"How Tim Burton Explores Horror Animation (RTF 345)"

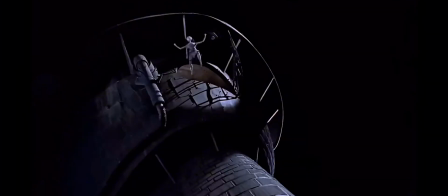4:09 These Gothic tropes lead us into the language of darkness and how Tim Burton explores this concept.
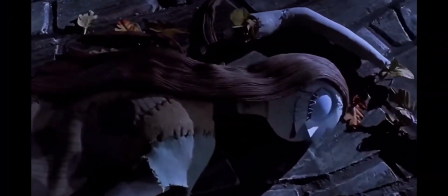4:15 In The Nightmare Before Christmas, Burton's language of darkness is introduced through the grim of whimsy of Halloween Town,
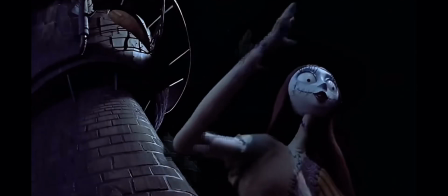4:22 a world where the twisted is celebrated and every skeleton or stitched together creature plays a part in deeply expressive society.
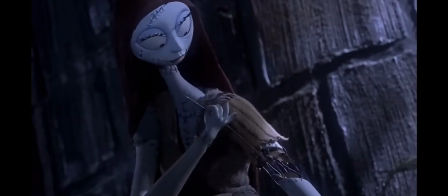4:30 The visuals deliberately incorporate crooked angles, deep shadows, and a muted color palette.
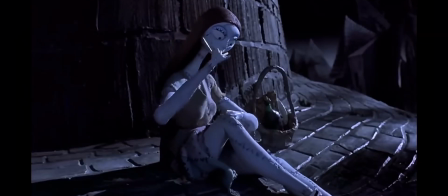4:36 This juxtaposition doesn't merely highlight aesthetic differences, it emphasizes Jack Skellington's emotional journey,
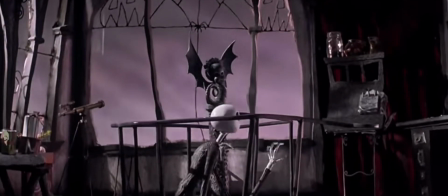4:43 his longing for something more than the grim familiarity of this world.
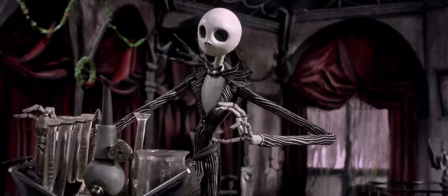4:48 Darkness here is both external and internal, mirroring his existential dissatisfaction and eventually self-acceptance.
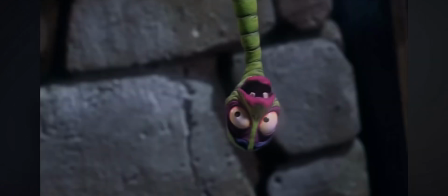4:56 In Corpse Bride, the underworld ironically is depicted as more vibrant and lively than the cold, grey land of the living.
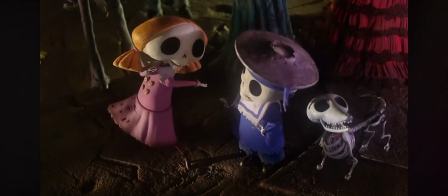5:04 The inversion is central to Burton's gothic sensibility, where death is not to be feared but understood and even embraced.
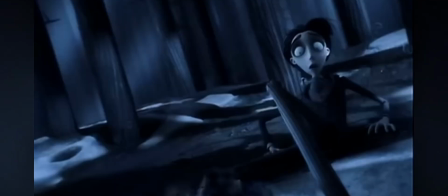5:13 Through skeletal jazz bands, candlelit corridors, and decaying elegance,
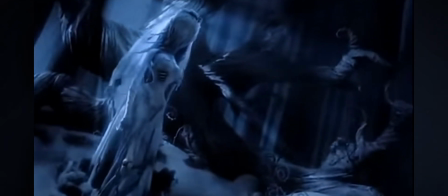5:19 the film redefines the language of darkness as a place of emotional truth and liberation. Emily, the Corpse Bride, is perhaps the most poignant example of this.
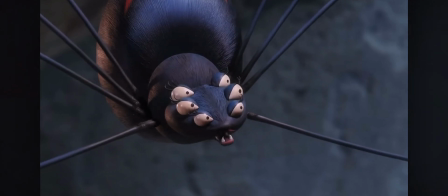5:31 Though physically marked by death, she becomes the most emotional, alive character, full of passion, sacrifice, and growth.
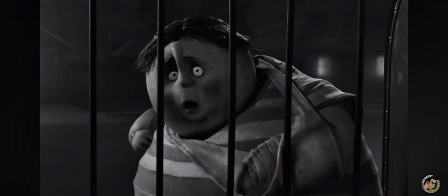5:39 Frankenweenie revisits childhood through the lens of a classic horror homage,
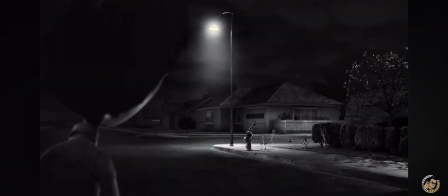5:43 with Burton drawing on the black and white cinematography and references to the 1930s monster films to shape his visual language.
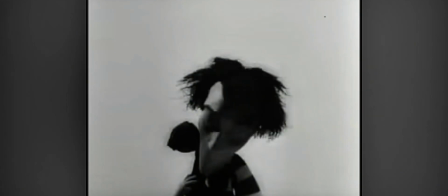5:51 Burton has utilized this from the very beginning, such as his short animated film Vincent.
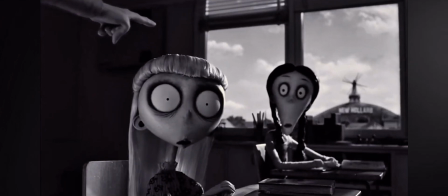5:56 Back to Frankenweenie, where the story of a boy reanimating his beloved dog plays out in a suburban setting,
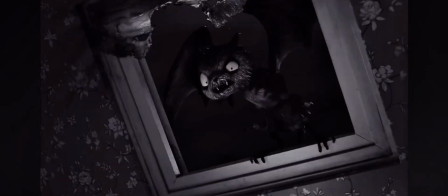6:05 shrouded in storm clouds, shadows, and eerie silences.
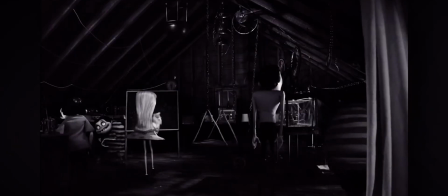6:09 Here, darkness functions as nostalgia, a return to Burton's own childhood fascinations with the strange and supernatural.
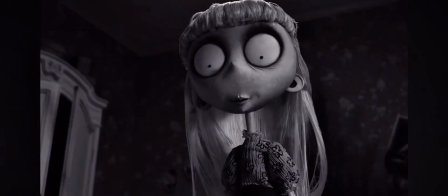6:17 Yet again, the macabre becomes a vehicle for tenderness. Victor's grief and scientific curiosity are expressed through gothic motifs,
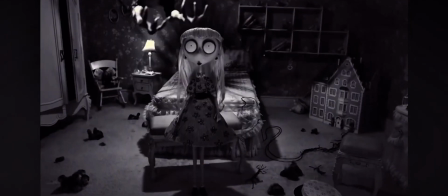6:26 proving that even the darkest spaces, light, love, and innocence can survive.
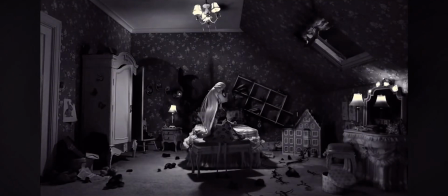6:31 Across these animated films, Burton's darkness of language is not merely stylistic, it is thematic.
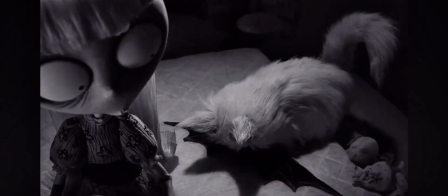6:38 It allows characters to process grief, identity, and belonging.
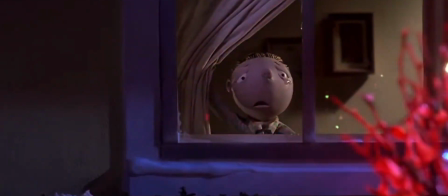6:42 It turns the eerie into something empathetic and reminds us beneath every cobweb lies a story worth hearing.
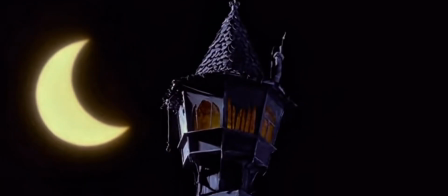6:49 On to the next element. Sound plays a huge part in helping audiences connect with animated worlds,
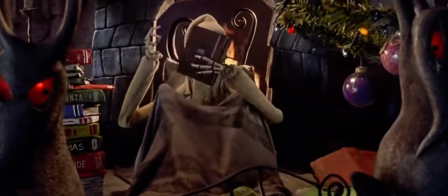6:55 and in horror films, it's one of the most powerful tools for building tension and fear.
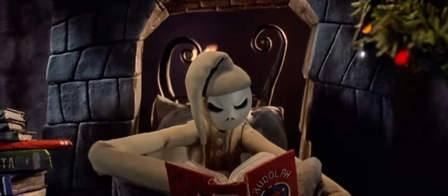7:01 Everything from the soundtrack to sound effects, even subtle background noises, adds to the atmosphere and emotional impact.
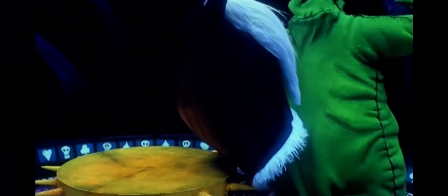7:07 In fact, horror often blends other genres like thrillers to create hybrid stories that use sound in creative ways.
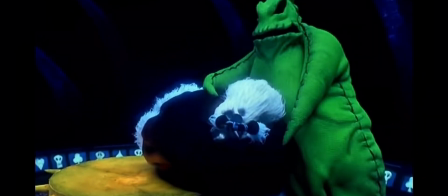7:14 One interesting thing about the sound in these kind of films is how often it draws attention to itself.
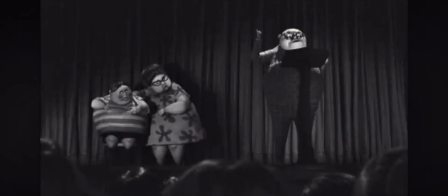7:21 You can really feel how it's being crafted to shape the experience, almost like it's part of the performance.
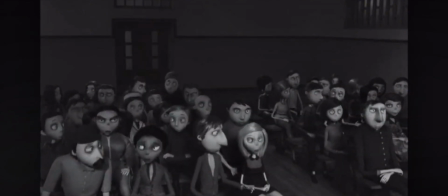7:26 Burton uses non-diegetic sounds in order to capture the perspective of each one of the children and their reaction in order to grasp the change in the mood of the story.
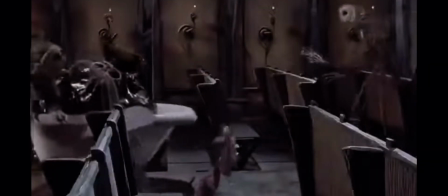7:35 Danny Elfman, a longtime collaborator with Burton, has scored most of his films.
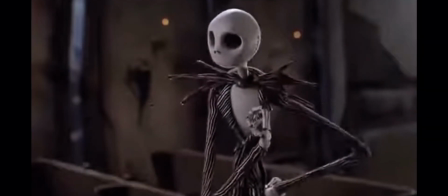7:42 Elfman places a large importance of understanding the visual style of Tim Burton. The rules of both sound and horror are constantly shifting.
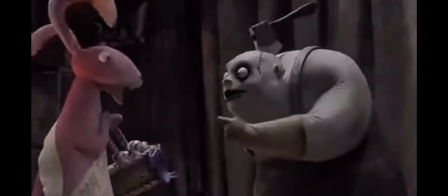7:49 His inspiration is sifted once examining the script through visuals and
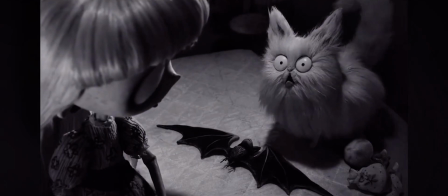7:53 adapting into genre of how he feels and interprets the characters and feelings.
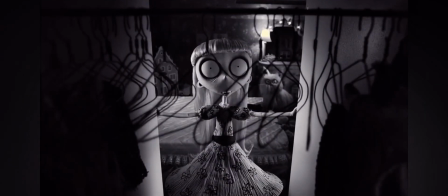7:58 The core instruments he evolves within each of his compositions involve the use of horns, violins, and vocals.
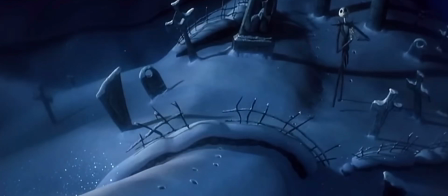8:04 In most of his horror films, Burton uses sound to blur the line between fear and fascination.